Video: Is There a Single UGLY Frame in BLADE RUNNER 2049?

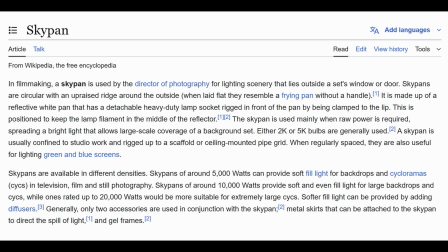[4:03]
It is made up of a reflective white pan that has a detachable heavy-duty lamp socket rigged in front of the pan by being clamped to the lip.
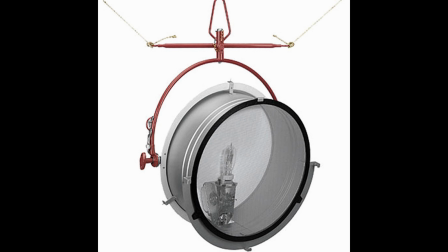[4:11]
As you can see, here's an example of a Mole Richardson Skypan 5K. The Skypan they used in this specific scene would have been a lot larger.
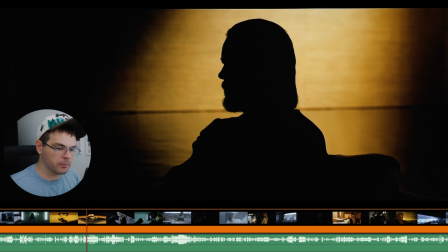[4:18]
So not ugly, really cool shot. 1, 2, 3. It's really cool too.
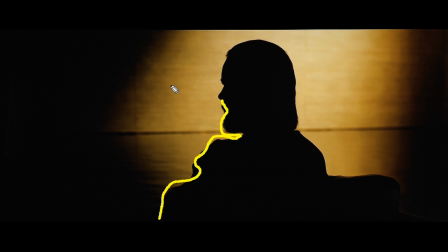[4:23]
Here we have what looks to be a simple shot with a very nice silhouette of Wallace in front of a lit background that is probably being flagged off to create this shadow pattern.
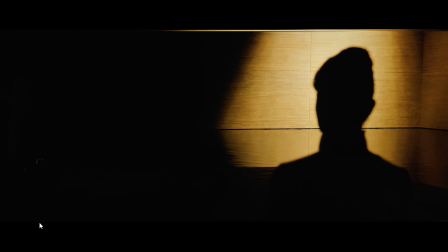[4:32]
But again, as you will see, the light on the wall moves.
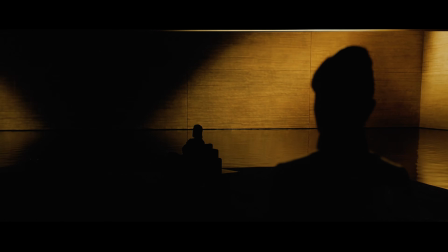[4:35]
And the way they did it in this scene is by creating 3 circles of light around 25 feet in circumference with about 35 10K Fresnel lamps on each circle.
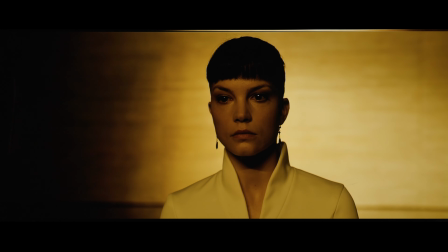[4:43]
And then they put those on dimmer chasers to create a pattern of moving light. They also had square cuts of flags 15 feet below the lamps that created these patterns on the wall.
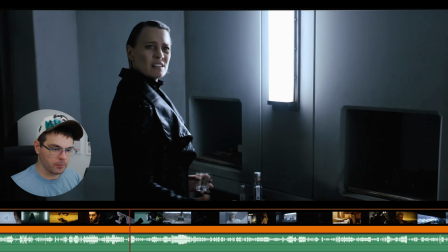[4:52]
Not ugly, here we go, 1, 2, 3. Yeah, it's a cool shot.
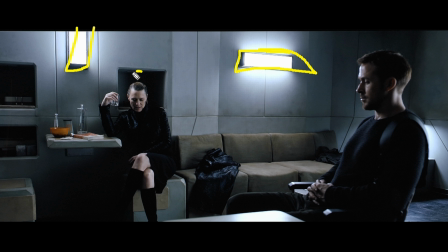[4:57]
Again, we are motivating light from these LED boxes in the wall, so if you take a look at her face, you can see that she has light coming in from this side and light coming in from this side. That just creates a nice pattern of light and dark on her face, where you go from light to dark to light.
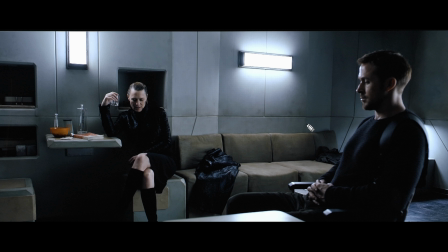[5:11]
This creates depth in her face, even though she is against a flat wall. We are also creating depth by shooting into the corner right here, even though it's not a super pronounced corner, which creates a little bit of a vanishing point. And we are also creating depth by throwing him, the foreground, out of focus. We even have a little bit of foreground right here that is creating some depth.
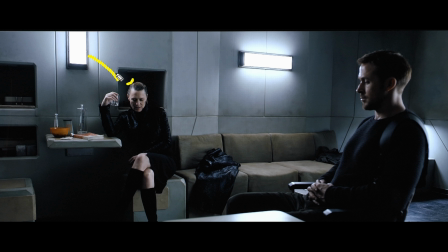[5:29]
And what's probably also going on with the lighting here is that she is being lit with this on the wall on this side of her face, but he is not. This light is probably not coming from this, because if it was, I would anticipate it being a lot darker, because as we know, the closer the light is to a subject, the brighter the subject will be.
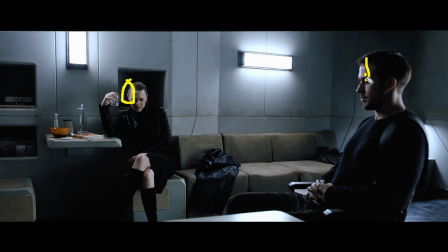[5:47]
And they look about the same brightness on this side of their face, so that doesn't really make sense due to the inverse square law,
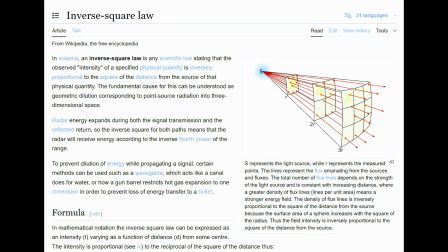[5:54]
which says that light falls off and becomes dark pretty fast.
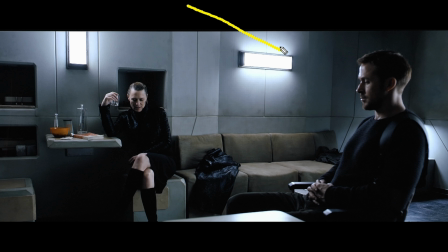[5:58]
So they probably have another LED light of the same type just mounted above the frame right here, blasting down on him.
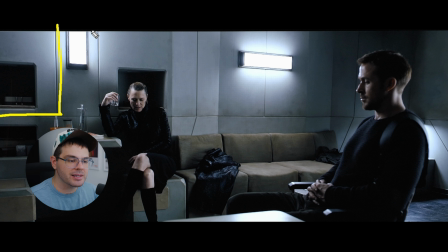[6:04]
Other than that, just take a note of the visual style of the interior design of his home right here. It is very prefab. It is very modular looking. It looks kind of like a boxable house. It looks like it was printed in a studio, like 3D printed in a factory and then shipped here.
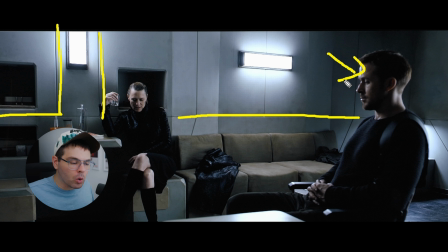[6:20]
And I think that gives it an overall just cold, robotic feel that matches the character who lives in it.
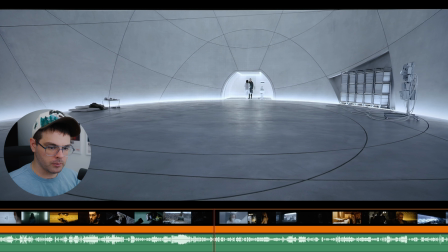[6:27]
So, not ugly. 1, 2, 3. Okay, this is a really cool set.
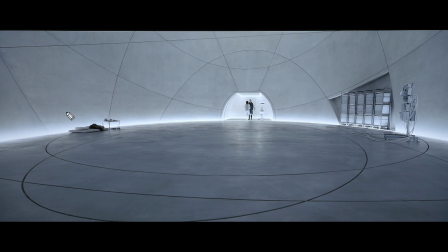[6:32]
Apparently the design of this set was inspired by the Darwin Center cocoon, and it is lit almost entirely with these LED ribbon strips that are embedded into the floor on the edges of the set.
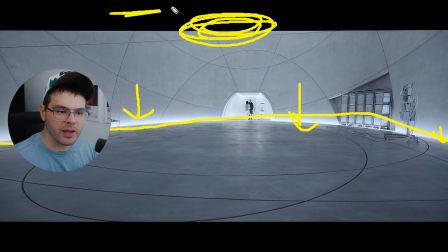[6:44]
There's also a little bit of soft light coming from above with airy sky panels, but Roger Deakins said that was pretty minimal.
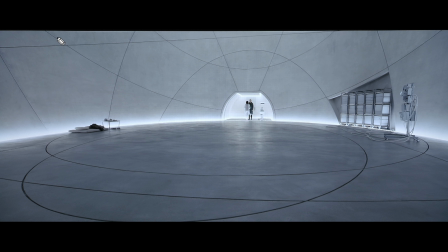[6:51]
As far as the set design goes, it is a very impressive set. I think the lines here are doing a lot of work in drawing our eyes from the edges of the frame to our focal point of the image, but they are also creating depth. Look how this line just kind of bends around and vanishes into the distance.
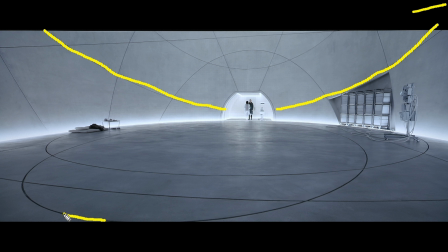[7:09]
It's an interesting way of creating depth, because we see that the line is big and then it gets small to the point of not even seeing it.
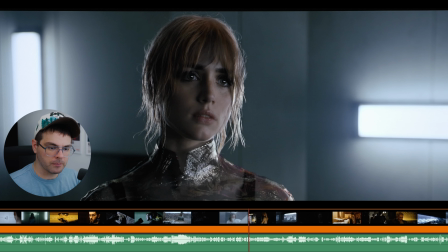[7:16]
So not ugly. 1, 2, 3. Great shot.
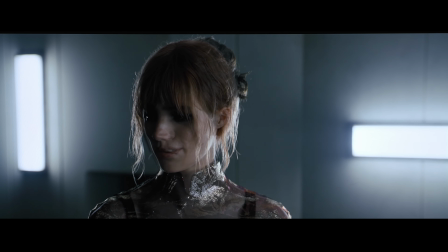[7:21]
I believe this is the scene where Ana de Armas's character invites a actual human girl over,
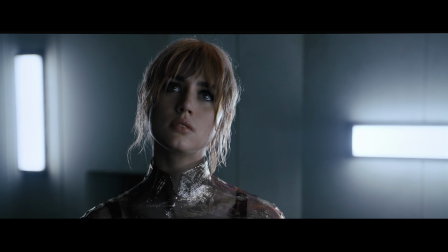[7:26]
and they like combine kind of so that Ryan Gosling can have intimacies with a real human.
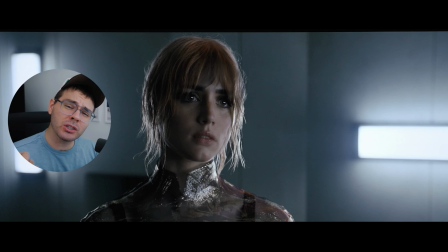[7:32]
And it's a very interesting scene visually effects wise, because it looks very complicated, but the way they did it again was actually very simple. They did it in a similar way that they did to the previous visual effects shot with Ana de Armas's robotic character.
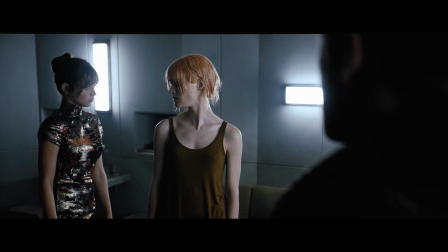[7:44]
They simply locked the camera off on a tripod and shot Ana de Armas doing her acting,
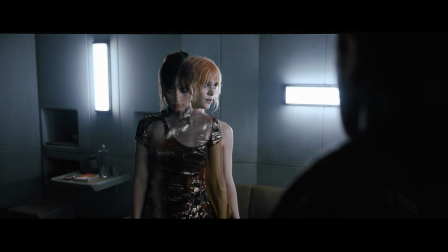[7:48]
and then switched out the actresses and had Mackenzie Davis try to mimic Ana de Armas's movements exactly,
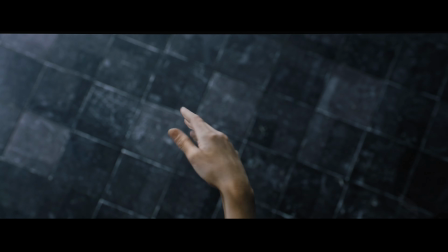[7:54]
and then shot her scene, and then in post they overlaid one scene on top of the other, adjusting the opacity as needed.
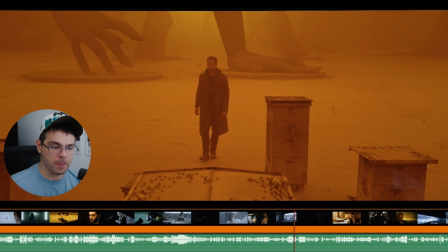[8:00]
So not ugly. 1, 2, 3. Yeah, very cool atmospheric look right here.
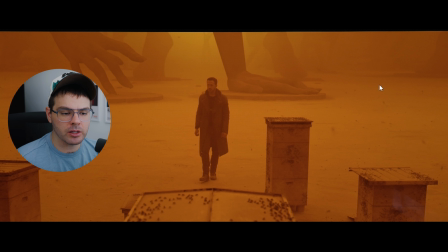[8:05]
Now you might think the way they achieved the color in this shot is just through color grading and post-production.